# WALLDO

Я думаю, наше физическое зрение ограничено нашим собственным ростом и 1.50 м. 1.80 м — это пределы нашего обзора. Таким образом, вы ставите камеру на пол и поднимаете немного видоискатель, ловите разные перспективы,
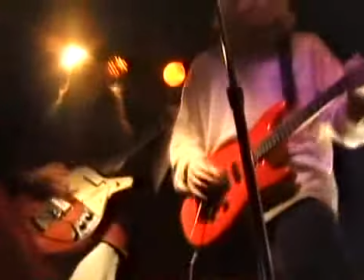изображения, объекты, которые находятся на уровне наших глаз при росте 1.50 м, 1.80 м. Вы можете видеть многое с нижнего ракурса. Мы можем видеть объекты под разными ракурсами. Иногда можно снять очень интересные вещи, держа камеру на плечах, не используя штатив, либо опустить камеру еще ниже.
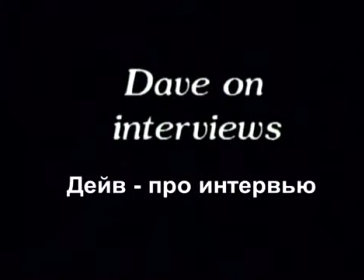Многие вещи, которые я проделал, касались технической стороны съемок, где продюсеры или репортеры в основном задавали вопросы. Репортеры, я всегда уважал их, многих из них. Они знают, какой ответ хотят услышать при интервью. Они знают, какой задать вопрос, чтобы получить нужный ответ. Если человек не ответил на его вопрос в первый раз и не ответил на этот вопрос так, как того хотел репортер, то репортер задает его сотни разных способов, пока не получит тот ответ, который хотят услышать. Им приходится выражаться общими фразами и пользоваться разными уловками. Это своеобразное управление рассказом, направление его в нужное русло. Это так называется? Да, это своего рода управление. Вы направляете рассказ, когда пытаетесь добавлять в его речь свои слова. Это управление, если человек запинается при ответе 1, 2, 3 раза, и вы пытаетесь заставить говорить его внятно.
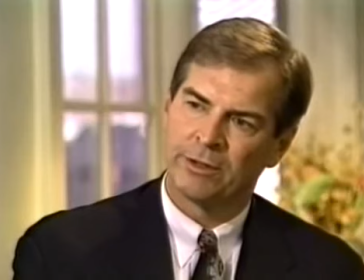Хороший продюсер или хороший репортер предварительно проводит беседы с респондентом, они беседуют с ним по телефону до того,
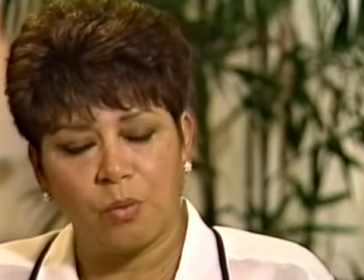как тот придет в студию, чтобы понять всю картину и уяснить, что от него требуется.
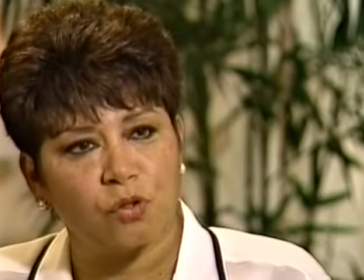Работа репортера заключается в том, чтобы подготовить человека, который ни разу не снимался на камеру, поскольку тот будет немного нервничать и не сможет рассказать историю свободно, как рассказывал ее по телефону в первый раз.
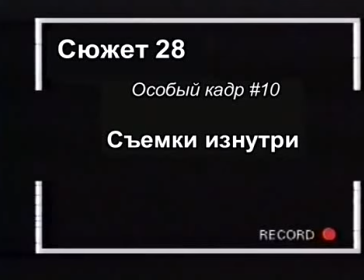Как вы помните, вначале мы рассказывали о системе Валда, состоящей из 6 пунктов. Мне больше нравятся съемки с обратной точки. Я люблю снимать вещи, на которые вы не обращаете внимания и не ожидаете их. Субъективные съемки — это своеобразные съемки с обратной точки, которые мне нравится называть съемками изнутри. Съемки изнутри также используются профессиональными видеооператорами во всем мире. Вы можете имитировать съемки изнутри при помощи муляжей, либо снять их с настоящими предметами.
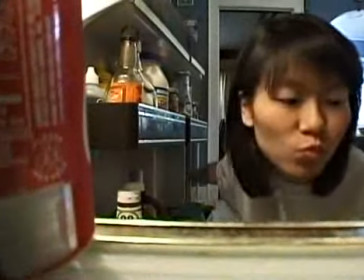Вот пример. Съемка изнутри, когда открывается холодильник. Для этого нужно установить маленькую камеру внутрь.
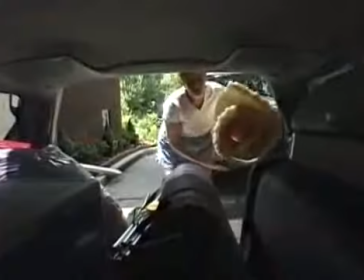Еще одна съемка изнутри, на которой открывается почтовый ящик. Или съемка изнутри при погрузке вещей в машину. Камера находится внутри. Вы можете снимать с настоящими объектами, установив камеру в холодильник.
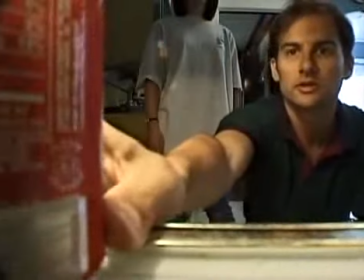Либо, если ваша камера достаточно велика, сделать муляж и установить камеру внутри муляжной банки или в чем-то еще.
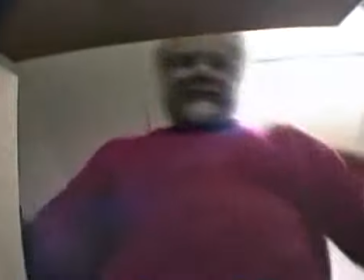Это современные методы съемок, но они не часто используются. Но когда уж они применяются, то нужно их использовать правильно.
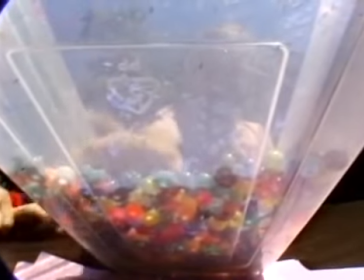Они дают вам перспективу изображения с точки зрения определенного объекта.
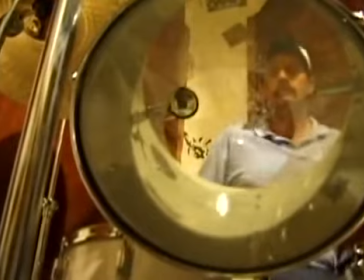Итак, запомните, когда мы говорим слово «объект», то это не означает, что это обязательно должен быть человек.
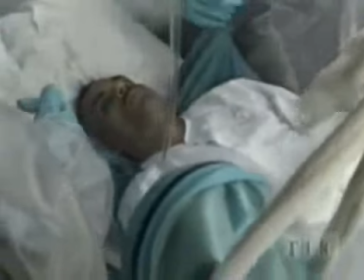Это может быть и не живой предмет. Главная суть внутренних съемок заключается в том, что они снимаются изнутри объекта, чтобы дать вам разные перспективы изображения.
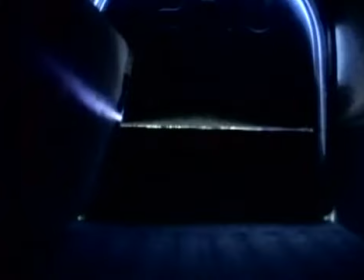Лучший способ понять внутренние съемки — это просто показать вам их, чтобы вы смогли понять, о чем мы говорим, и какое отношение это имеет к вашей работе.